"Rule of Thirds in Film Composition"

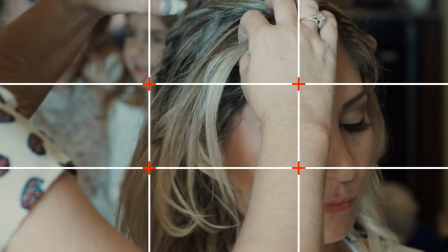8:48 one of those cross points right so breaking it is just not placing it placing
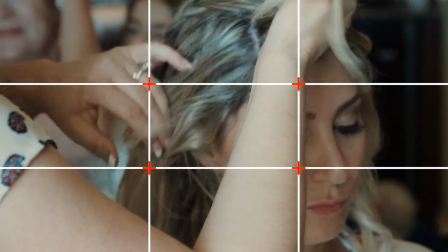8:54 the thing of importance on those cross points it's just placing it on a different spot
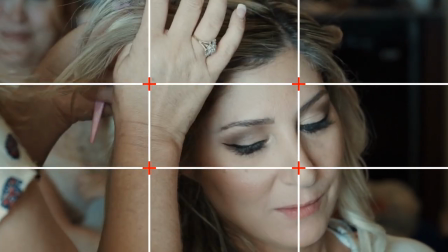8:59 and uh the frame and also if you are creative
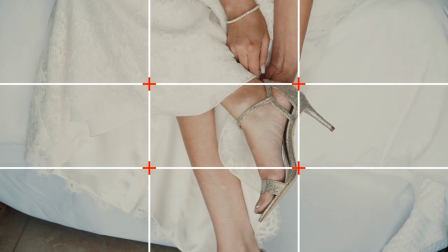9:04 the way you place your uh your subjects in a frame can even be
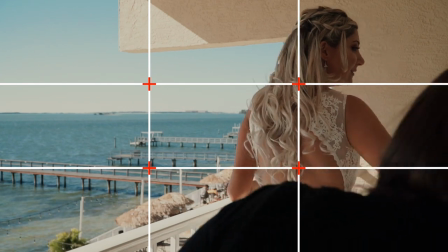9:10 way better than placing it on one of those points so it's just about what you want to portray and what kind of what you want out of a certain uh
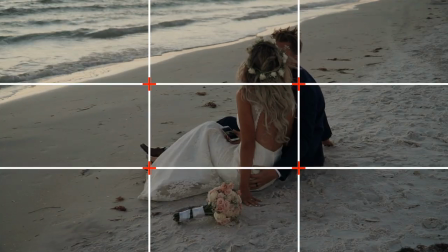9:19 scene so it's up to you the filmmaker to tell a story how you see fit and you know everybody has a different style
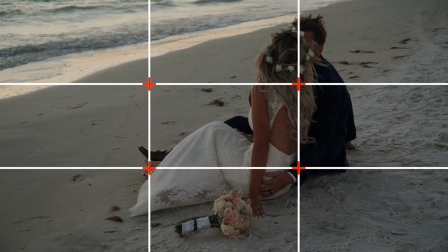9:28 so just the way you tell your story it's just your style and how creative you are with your films and what you really want to portray
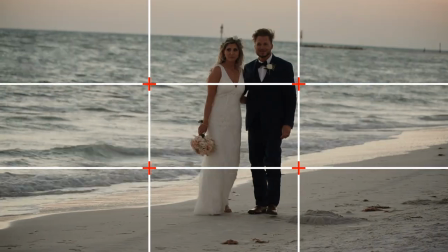9:37 in your films what matters it's not about this rule or that rule or you know this here and that there these things are just there to help
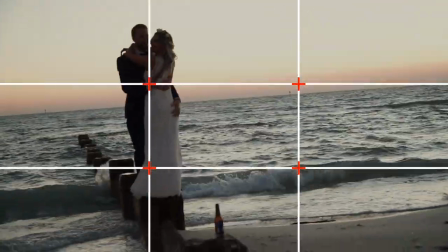9:45 you especially when you're starting out but once you become a professional once you do this a lot you have your own get into your own
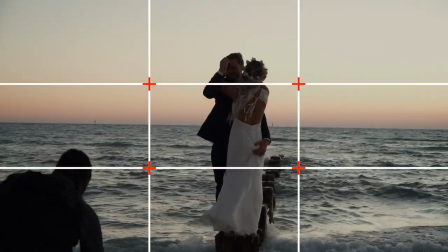9:52 zone when you're filming these weddings or when you're filming whatever you're filming so which leads me to the point which i told you you have to know the rules before you break them so that so that way you know if you're breaking it or whatever but you just have to know the rules first so that way you can know what the hype is about and all this stuff you just have to know the certain stuff before you know breaking it
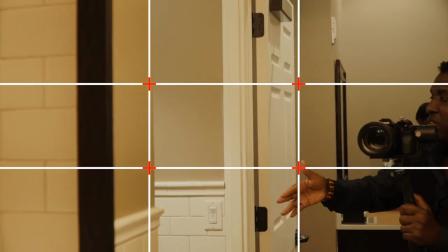10:14 but honestly you don't even have to know the rule to break it i'm just saying you
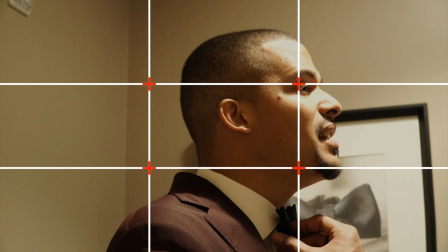10:19 just um you don't have to always follow the rule because When I go to a wedding, honestly, when I step to a wedding, I don't go to a wedding saying, oh, I'm going to use them.
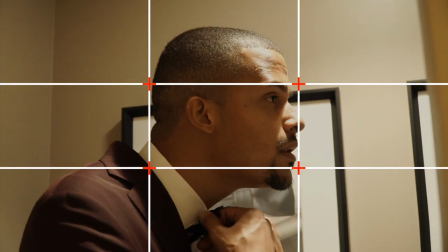10:28 I just frame the subject, how I feel, how I see fit in a certain situation, in every situation.
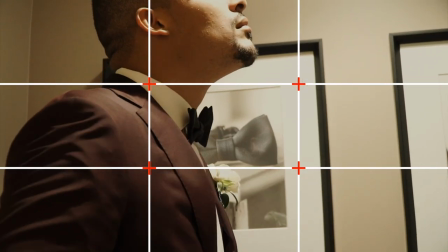10:37 I don't be like, okay, I'm doing helps a lot to balance your frame,
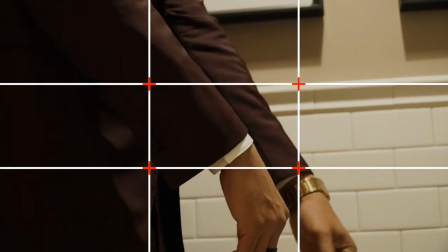10:42 to balance whatever the image, but it doesn't really, it doesn't have to be about that.
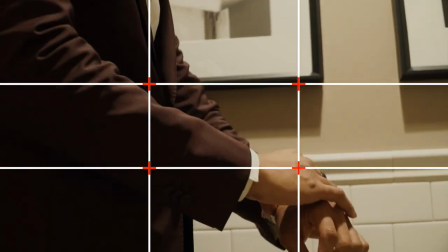10:48 You just have to frame
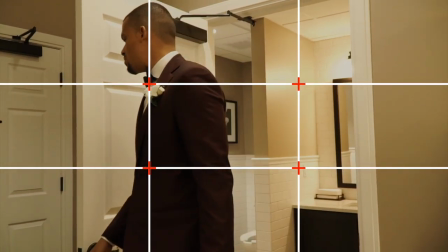10:53 the scene how you want the scene to go, not how everybody else is saying it should go. Okay, guys? So that's what I'm trying to tell you here. So in conclusion, in closing, I'm just going to say I don't really film with an intention to place the thing of most importance on one of these points,
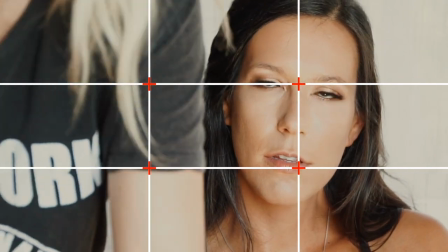11:16 especially the fact that I film weddings and weddings are run and gone and like I
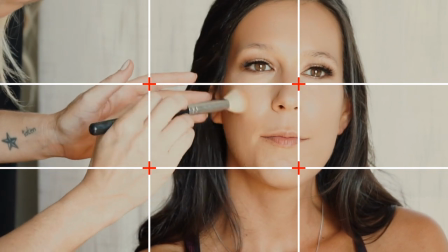11:22 said it's hard to control everything in on set at
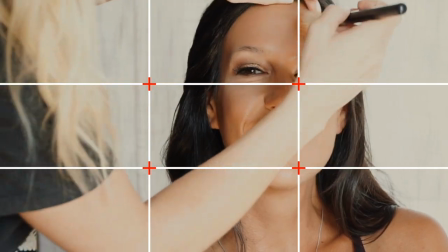11:27 a wedding it's not like you you know filming a film where you can control everything when you're doing a wedding you can barely you know tell them
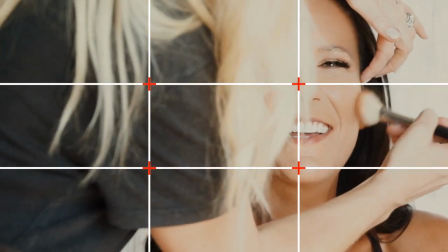11:36 tell the bride to do this and or do that you know I just get creative and
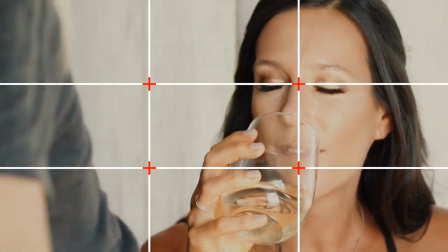11:40 try and get as much out of as much cinematic
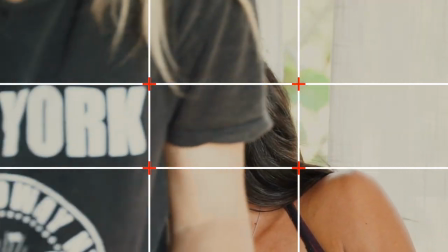11:45 stuff as I can during a wedding because it's really hard to you know direct
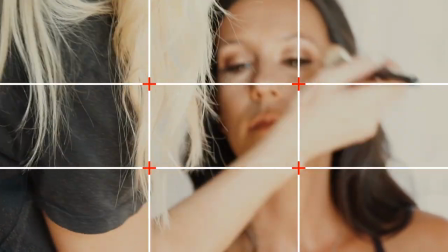11:50 everyone because you really can't you know it's a live event like I say so
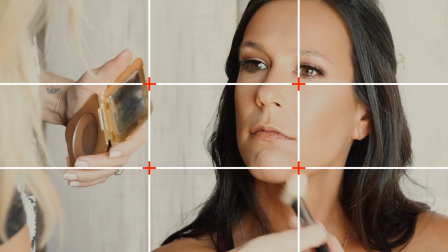11:54 oh I'm gonna say is in closing oh I'm gonna say is
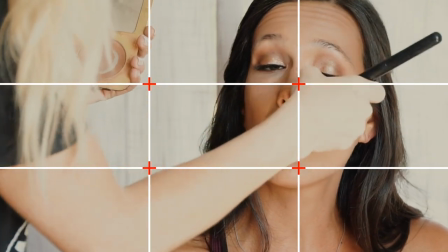11:59 don't look at this rule like the most important rule look at this
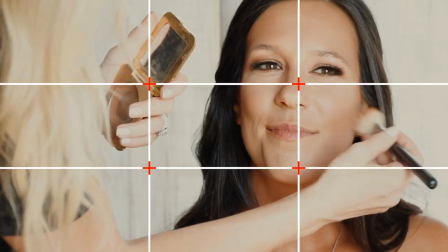12:05 like I don't even call it the rule of thirds I just call it the
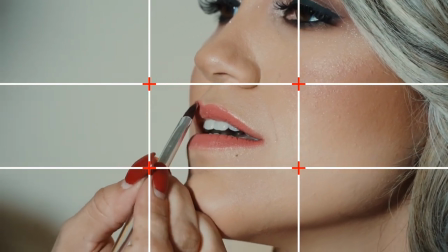12:09 rule of balance because that's all it is is you are trying to balance, you know, the subjects in the frame. You were trying to balance the frame. So instead of having framing somebody all the way in the corner up there or framing somebody all the way dead center to where they're not like,
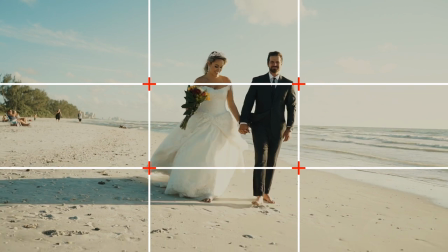12:30 you know, you want to focus on something else that's also behind them or something that's on their side or something like that,
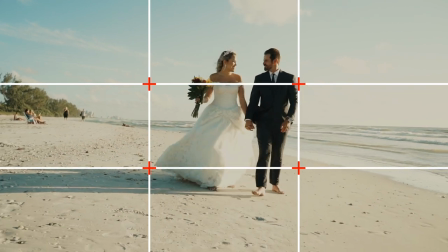12:35 you have to strategically,
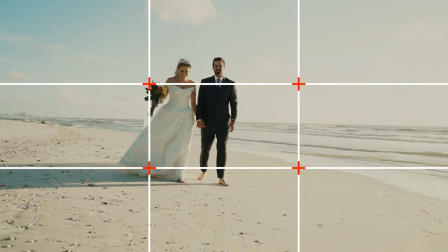12:37 you know frame whatever you're framing so all it is to me how I look at it is this rule should it should just be
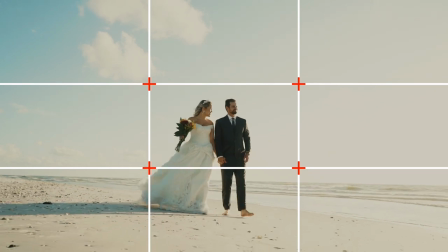12:46 called the rule of balance because that's the only thing that I
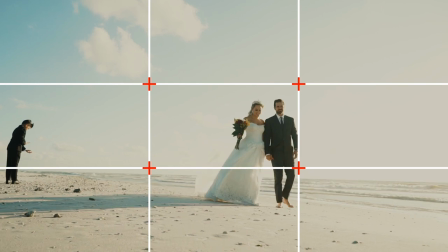12:51 see is like this rule is just help this rule just helps people balance
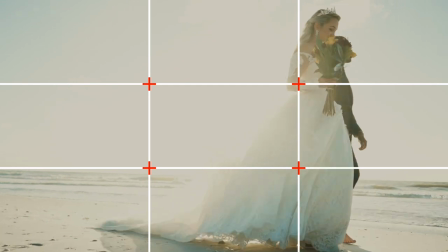12:56 their image just helps them balance you know this stuff in the frame
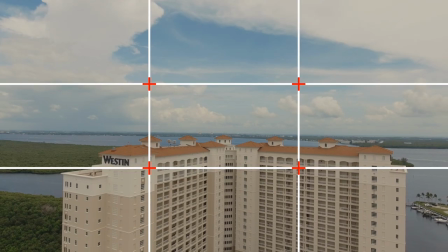13:01 that's why it's used a lot in landscape because you know you want them to either
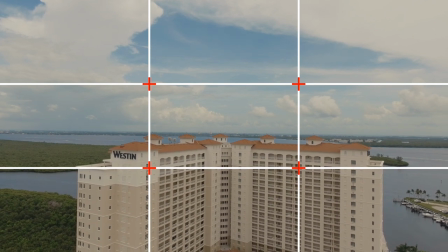13:06 focus on either the sky or the you know the
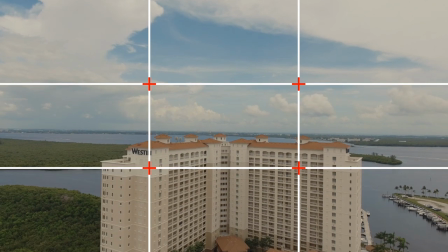13:10 field the the the terrain or whatever you want them to focus on it's a way
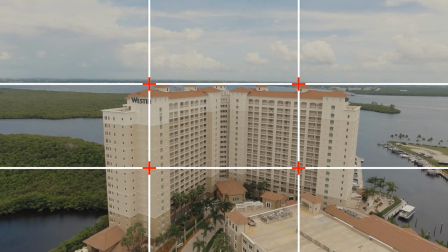13:15 of creating balance in motion picture or in a
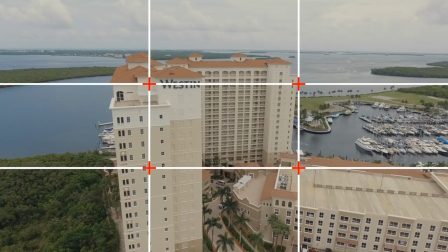13:20 image to me honestly that's all it is just like I'm saying it's a rule of balance
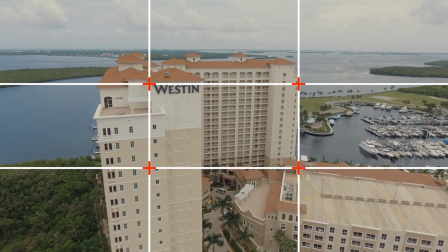13:26 it's a rule of how you should balance or how to balance
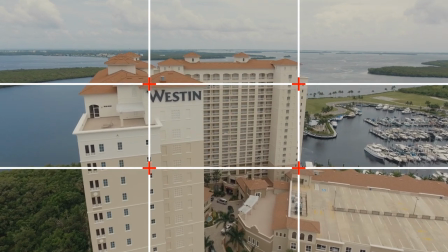13:31 um the subjects in your frame so that's what that's what it does it helps you balance
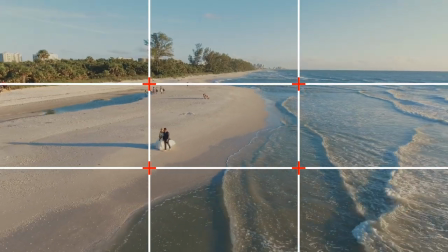13:36 the subjects in your frame that's what it is guys so that's the rule of thirds in film composition it uh it states that you know you
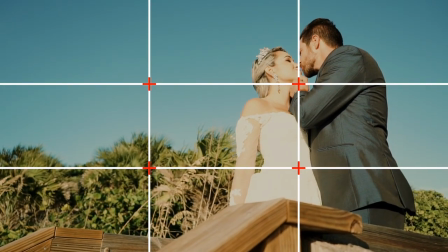13:45 place your important or thing or whatever you want somebody the viewers to notice on one of the cross points and it should be all good you don't
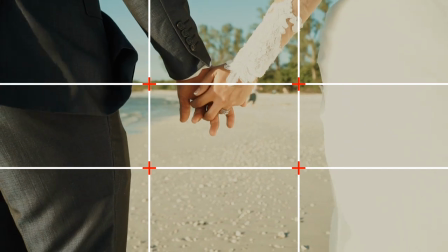13:54 have to know the rule to break it and you don't have to break it if you don't want to break it but like i'm saying it depends on what you're filming and what
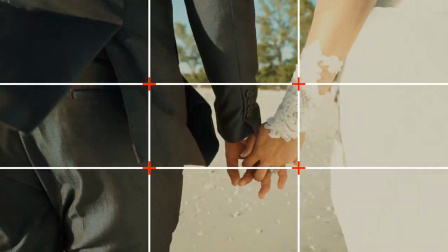14:02 emotion you're trying to evoke in the viewers or what you're trying to lead their eyes to because that's all cinematography
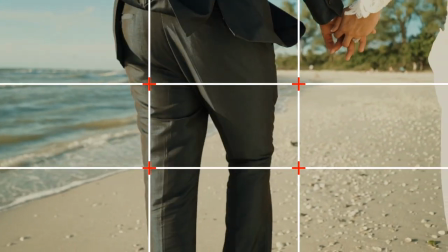14:10 is that's all film composition is for film composition is meant
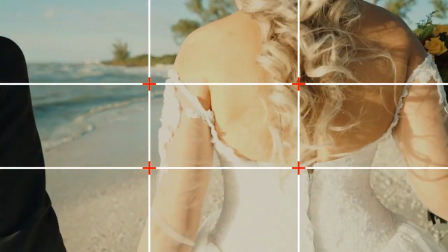14:15 for you to control how your viewers feel and what they look
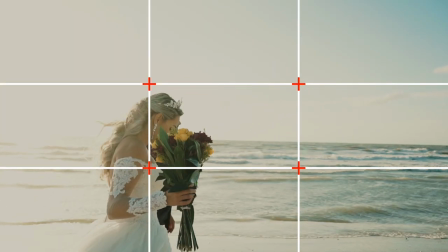14:20 at first and stuff like that so whatever is going to be of most importance
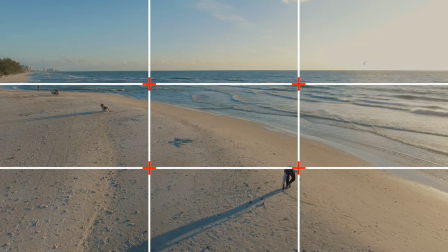14:24 or whatever you want them to notice in a film you're gonna you know you're gonna create
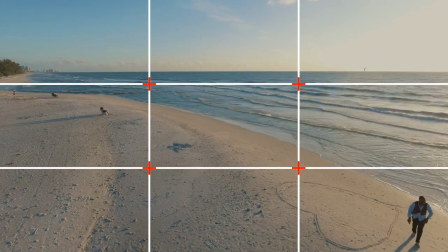14:29 the situation for them to notice that or for them to feel that so that's all composition it helps you you know tell a
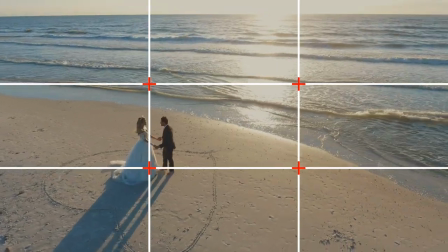14:38 story it helps you direct the viewers to what to pay attention
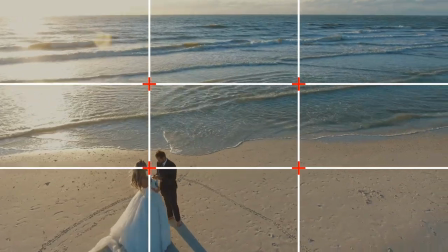14:43 to to what to look at first or to what to look at next or to how to feel in a certain situation so that's why that's why composition is important to help control the viewer thank you for watching i'll catch you guys in the next episode of cinematography simplified where i try and simplify some of these rules and terms okay guys thank you for watching make sure you like you click the like button and make sure you subscribe to my channel i will really appreciate it thank you so much for watching guys it's francis